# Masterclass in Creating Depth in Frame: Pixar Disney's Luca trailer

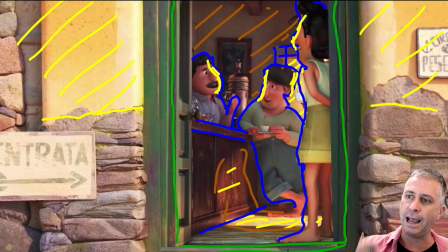489s
So I really love the way this is layered up, as well as structured with inside the frame, to give this a beautiful little story with inside this shot as well.
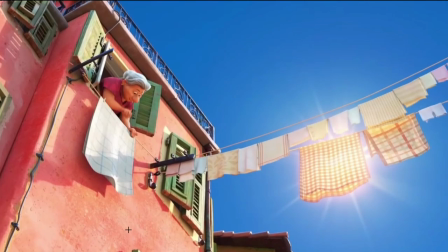502s
Looking at this shot, what I really love about this shot is there's no horizontal or vertical lines. If you're looking for horizontal or vertical lines within this, nothing's there.
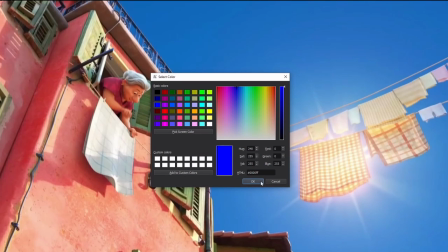516s
That's what I love about this.
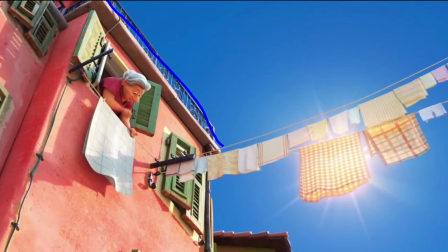518s
I mean, you look at the houses, they're traveling along, as if you're looking up at them, which is nice. They're traveling along at a diagonal across the screen, as well as the clothesline. It's a diagonal across the screen. So you've got these beautiful diagonals which come across.
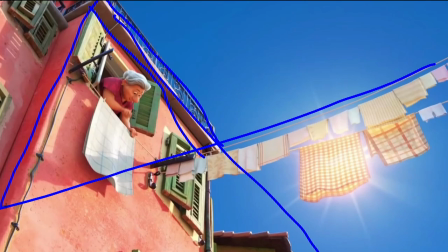537s
And then not just that, you've also got the walls, which are all diagonals as well.
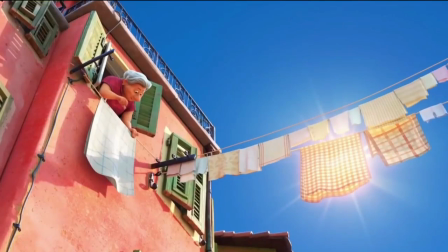542s
This is the closest thing to the middle here. It's the closest thing to the middle. One single frame, which I did as that one.
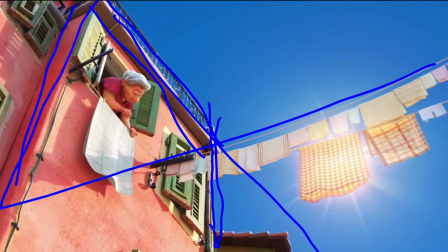551s
The closest thing to the middle here is what you've got as a vertical line, and it's right in the middle, and it's only up to half the frame, which I thought was really, really beautiful. Again, contrasting again, you've got blue sky over here,
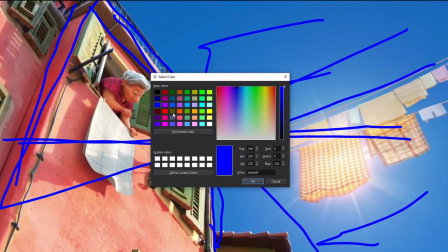569s
blue sky down here, with then the contrasting color of a red wall here, which,
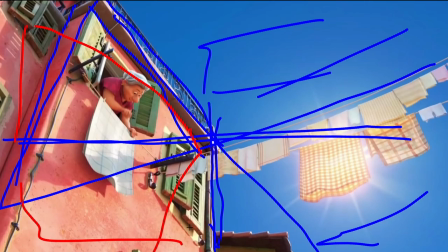577s
contrast gives you that chance to have clear separation between foreground and background,
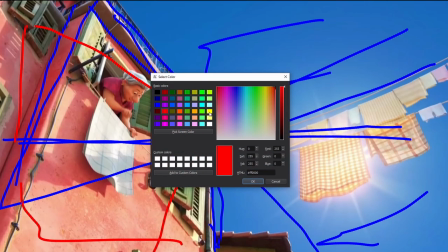583s
as well as this then really bright sunshine back here. Now, not only have they made the sunshine
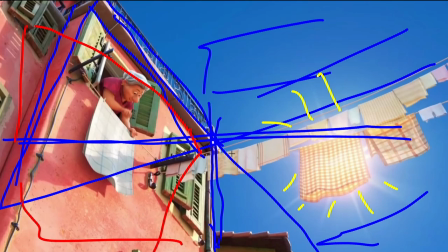592s
bright yellow or really bright light, but if you look at all these clothes which are hanging off this as well, they're all a very similar color to being that bright yellow for what the sun would be, which, you know, again, looks very appealing in the way that this one's structured.
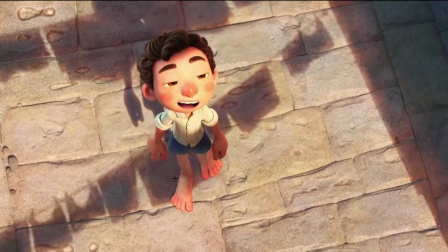613s
And of course that then crosses to, it cuts straight to another shot where you've got no vertical or horizontal lines, like all the cobblestones are off at an angle. And I really love the use of the shadows here,
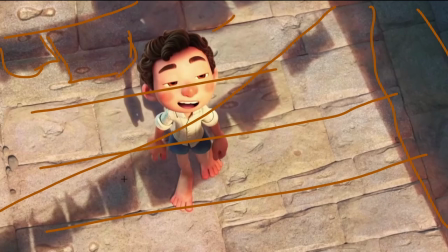634s
which brings in more texture into the ground to say that you can see cross-reference and know that he's walking underneath it. We didn't have much in the way of shadows before, but now we bring in the character. We've got the shadows onto the ground.
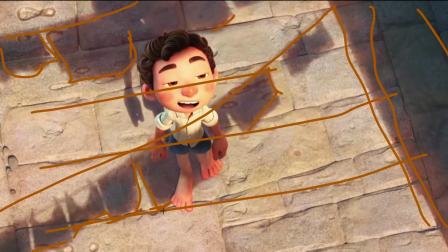650s
We've got all the cobblestones are all off on angles rather than vertical and horizontal. And it gives it a real it's an off-putting sort of feel to it. It's kind of weird to look at because there's nothing flat in here,
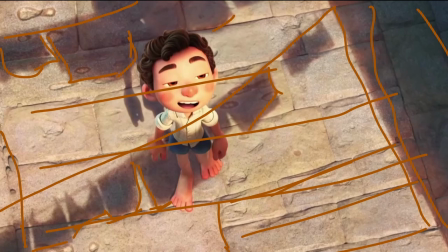670s
which is why I really kind of think that these shots really jump out at you, because they just tip you off a bit.
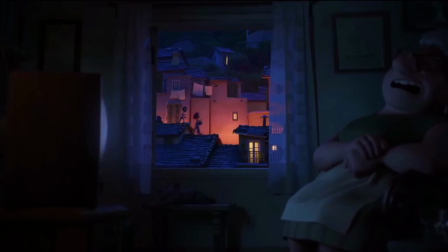681s
Now this particular shot, there's two shots which I think again are just really crafted nicely.
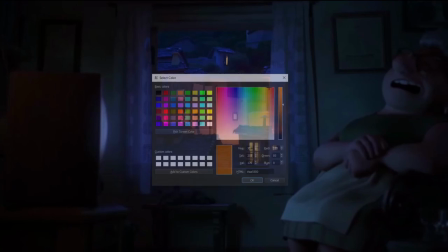689s
This is one of them. I mean, we start off, the first thing which you've probably heard me say a few times, is having a frame inside a frame.
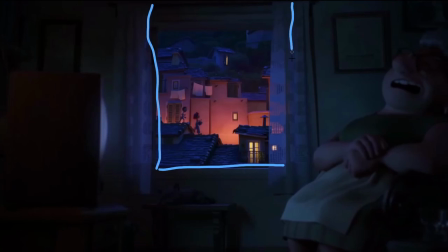697s
But you've got your window, we're looking from inside the room out, but that frame inside a frame is really nice. And you can see that you've got the light from a TV in here, which is lighting up the room,
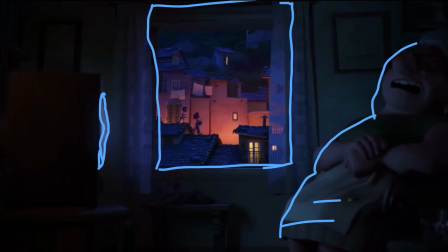714s
or the shapes which are back in here, and you can just see it's really soft on them. And it just gives you a bit of a hint that there's something happening here. But of course your main focus is on that contrasting red light back down in here.
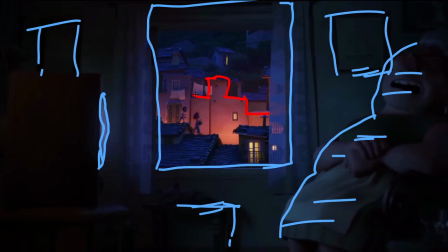731s
If we look at this red light, there's only really this one wall that's really well lit here.
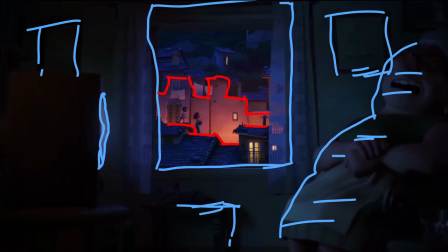738s
You know, the shapes are very complex about what's blocking it out, but you've got a very similar color. You know, it's a blue, and then you're looking at the blue color at the front here,
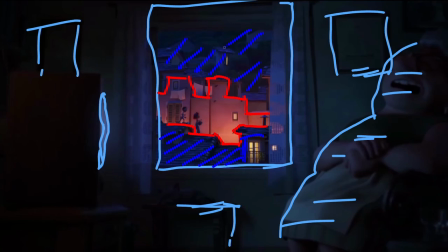750s
and the blue color on the buildings back here. Very creatively, there's a couple of yellow pops. You know, you've got a yellow pop here, and a yellow pop there, which you're using the light then to go, okay, cool, well,
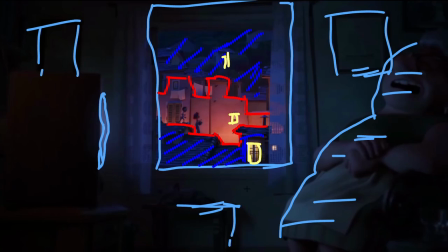769s
while we've balanced this side with some yellow pops, your focus is over here with the darker shadows. So if we, you know, you're looking at the dark shadows in front of the red light,
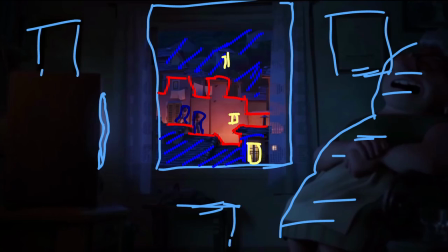784s
which is drawing your attention to back there, and everything else is a darker color. And so you're balancing out that silhouette with those yellow pops and the red wall, and it just draws your focus back deep into the depth of the picture,
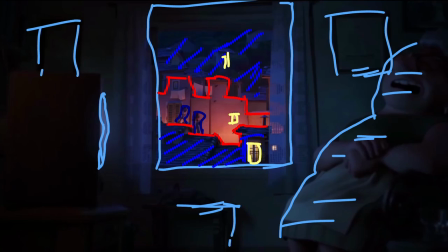803s
and really drags you into the world. Because, you know, if you look at how much screen real estate is actually given to the front part of the shot, it's like 3/4 of the shot is this foreground element, which is really close to you.
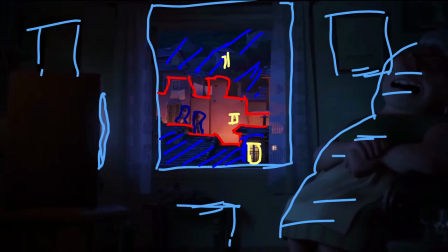819s
But because of the way it's lit and the way it's kind of fielded and structured, you're wanting to go deep within this frame, which is really,
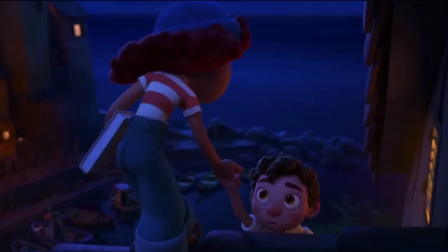828s
it's really nice. And the last shot I wanted to talk about is just this shot here.
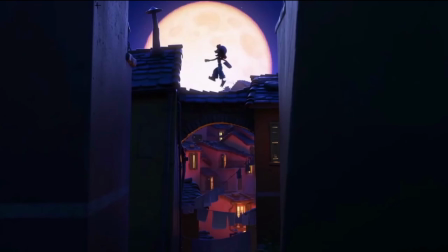839s
Again, very similar to the last one. You're looking at this really dark foreground here. Takes most of the shot up just with walls.
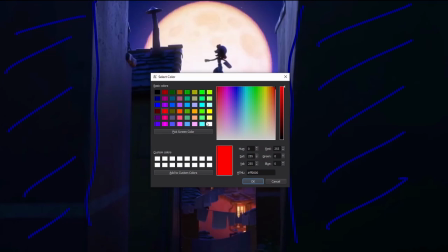850s
You've got a nice warm or a warmer red color down in here with the buildings,
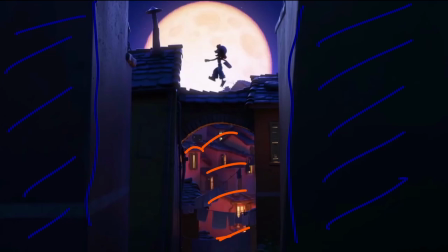856s
which we've got used to seeing now, or you've seen from the other shot. They've used that red light. We've got lots of yellow light down here.
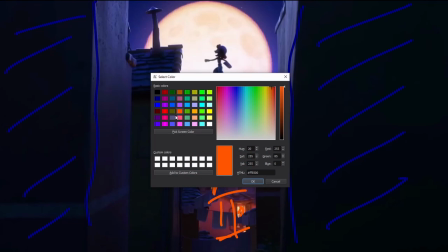863s
But of course, the big thing which really draws your attention, number one, is that it's a sphere
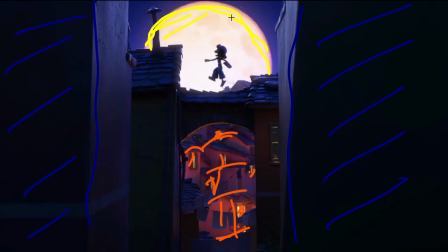871s
and it's a circle and it's white compared to all this dark color, which just, you know, you look at it and go, boom, that's where my eye is attracted to. And the thing which really draws you to inside breaking up this circle is this beautiful little dark silhouette,
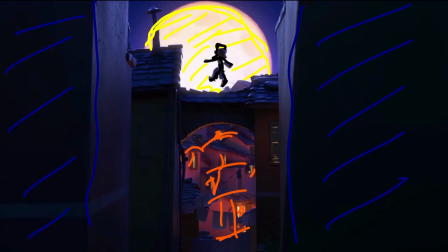891s
which is clearly defined as a character, arms away from the body, legs set apart, and it's clearly away from the roof as well. Like, you know, they've really given that character the space to be able to jump,
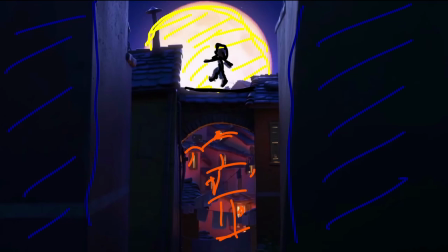910s
bounce, and appear happy as she skips across the roof. You know, and the camera is moving in an opposite direction, the same direction. The camera's just got a real nice little drift just to give it a little bit of life as she skips along.
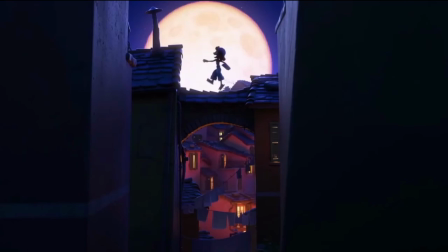928s
And I really like this hot line here under the arch, because there's really no way that these lights are going to be lighting up at such a hot arch there. Those lights are way too deep within that photo.
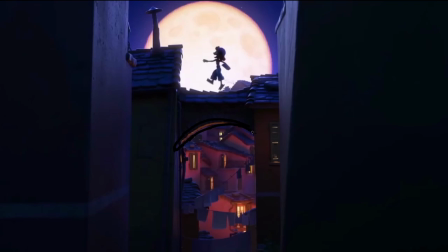943s
So they've got a light in here to just really make that line ping and give a clear definition between the background of the city, the front wall, and then that, you know, the darkness of everything else at the front. So there you have it. If you're looking forward to Luca, please leave me a comment and tell me why you think this is going to be something that you're looking forward to. Love to hear from you. So until the next time when I break down another movie for some awesome shots which I think are really cool, I'll say bye-bye.